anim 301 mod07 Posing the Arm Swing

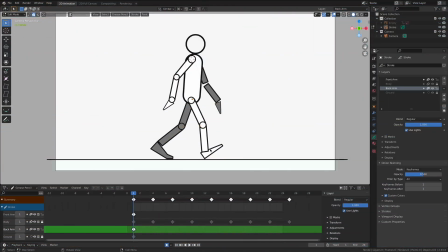[0:03]
Let's begin the process of discovering the poses for our keyframes for the arm swing. We want to use the keyframe structure that we established for the legs. It keeps us organized, it keeps us on track.
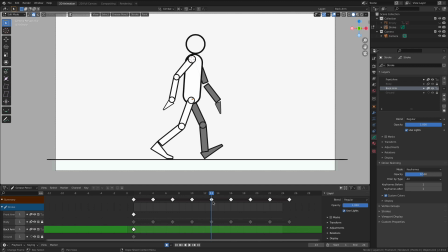[0:15]
It makes it really easy to manage. And then we'll time them just a little bit differently after we've gone in and initially created all the keyframes. It's one of the reasons I love working in Blender so much and doing all these animations,
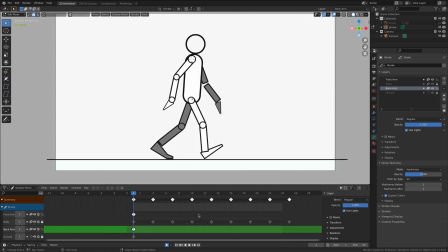[0:27]
is that we can establish all the locations of our keyframes and then shift them by one frame or two to get a slightly different result or more creative outcome. Let's go ahead and start that process of figuring out the key poses for our arms on all of these keyframes.
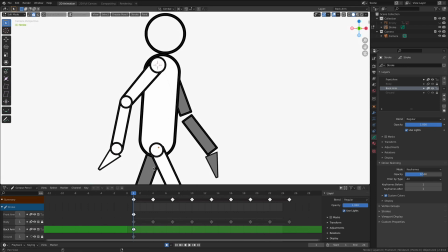[0:42]
And I'm going to start with the contact pose, and this is a good place to begin. I've already created the contact pose here on frame 1, and there's a couple ideas that we want to look at. Specifically, we want to look at how the movement of our arm is broken into
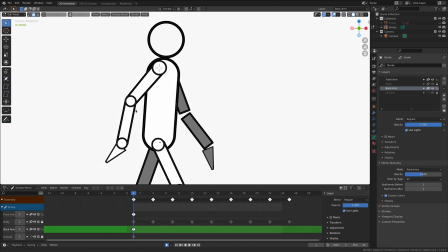[0:58]
the animation itself, because how our character walks and swings its arm is different
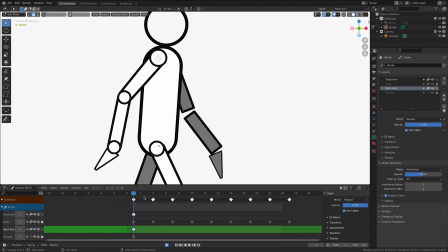[1:05]
depending on the direction the arm is swinging. When the arm is swinging forward, we're going to have a much different look than it is swinging backwards. It's not carbon copy clones of each other. They're actually two different moments, if you will.
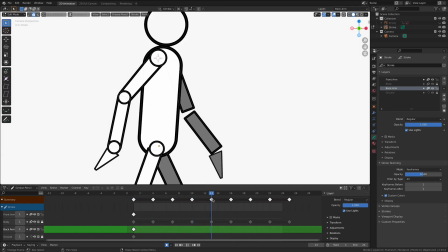[1:19]
So let's figure out how we're going to pose our character as the arm swings forward to frame 13, and then how it swings backwards to frame 25. So the totality of this foreground arm, it's going to swing forward to frame 13,
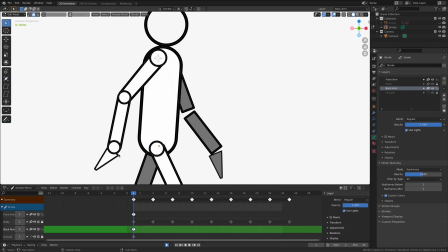[1:33]
and then it's got to return to this pose here on frame 25. So with that said, let's do the easy lifting first. We already know what the animation frame is going to need to look like on frame 25. Let's get that done pretty easy.
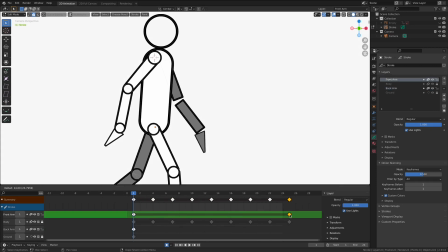[1:47]
We can just take this keyframe, Shift D to duplicate it, and take it over here to frame 25, and now we have a pretty good starting point. We could do the exact same thing here on frame 13,
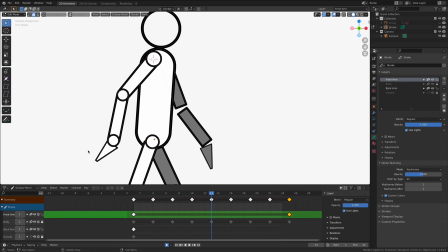[1:59]
but I think probably the easiest way to do this is to start customizing these drawings pretty early on. To make it a little bit easier in my brain, I'm going to deactivate the visibility of that background arm.
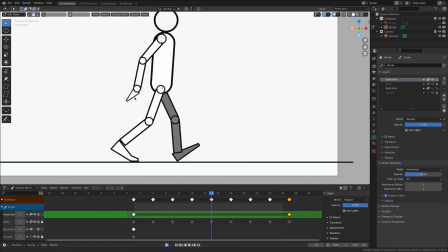[2:11]
That way I can really understand how this character is going to move.
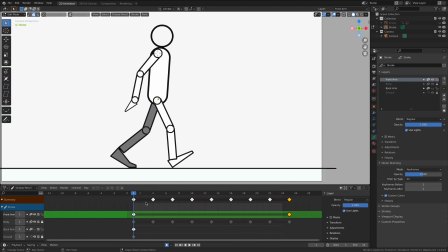[2:16]
And I can already see an idea in my mind.
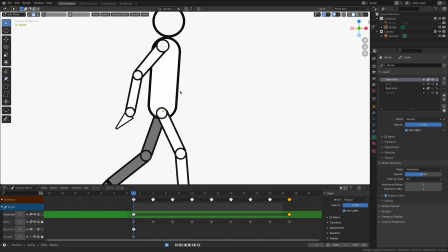[2:21]
Now, a couple big picture ideas here when it comes to working with arm swings is
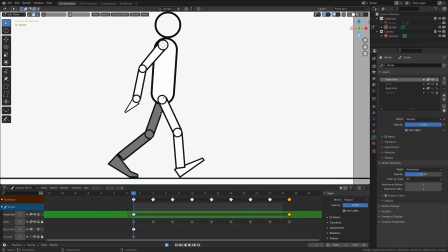[2:26]
we want to make sure that we are swinging in the right direction at the right time of the step. If you look carefully down the foreground leg, this leg is forward, so its corresponding arm needs to be backwards, right?
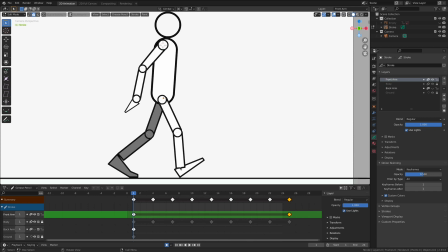[2:39]
This is how humans walk. If our left leg is forward, our left arm is backwards, okay?
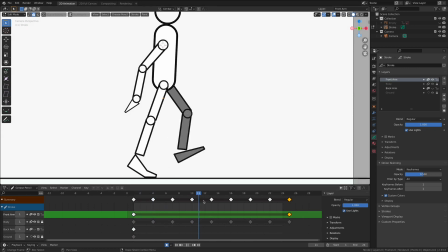[2:47]
So this is a good place to begin. As we go here to frame 13, you can see that it's off. This looks unnatural, so we can already see on the middle contact pose is that we need to figure out what the pose is going to be on this area.
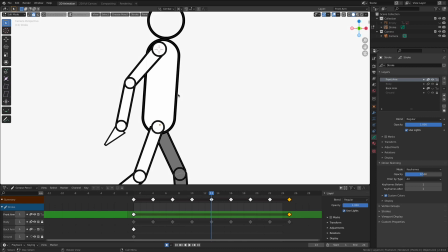[3:00]
So let's go ahead and do that real fast. Let's start defining what that's going to look like.
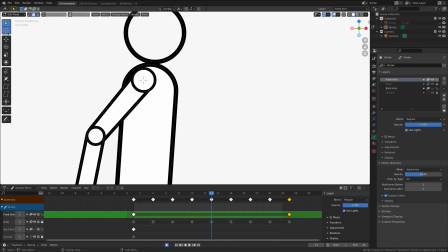[3:04]
And I'm going to use the location of my 3D cursor to just really help me out here,
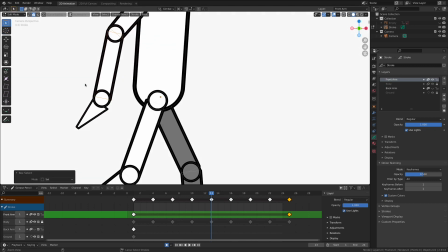[3:12]
because I can do this real fast with the rotation tool, because we're just going to be rotating these joints.
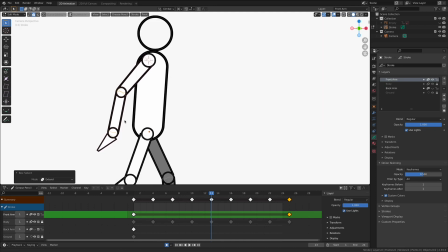[3:17]
I'm going to be looking at the total extents first. How far do I want my arm to be going forward? The distance the arm swings often determines the energy that we're projecting in the animation itself.
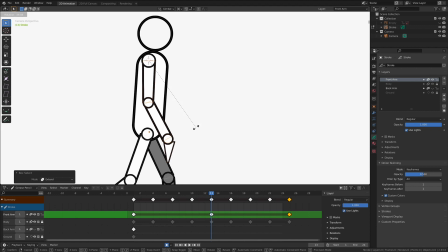[3:32]
If it's a real shallow swing like this, maybe our character is slowly, casually walking across the scene. If it's really big out there like that, perhaps our character is doing like a speed walk and it's really a high energy movement. The arm swings give us this wonderful sense of kinetic forward movement.
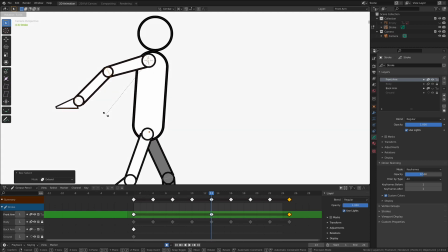[3:51]
And so that's something to explore in your animation. How far backwards and how far forwards do you want your arms to be swinging? If they're just swinging here at the side, it's almost as if our character is not even really thinking about the walk.
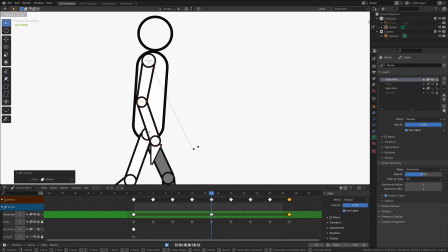[4:04]
He's internalizing his movements, and he's thinking about something other than the locomotion and the movement that he's created inside the scene.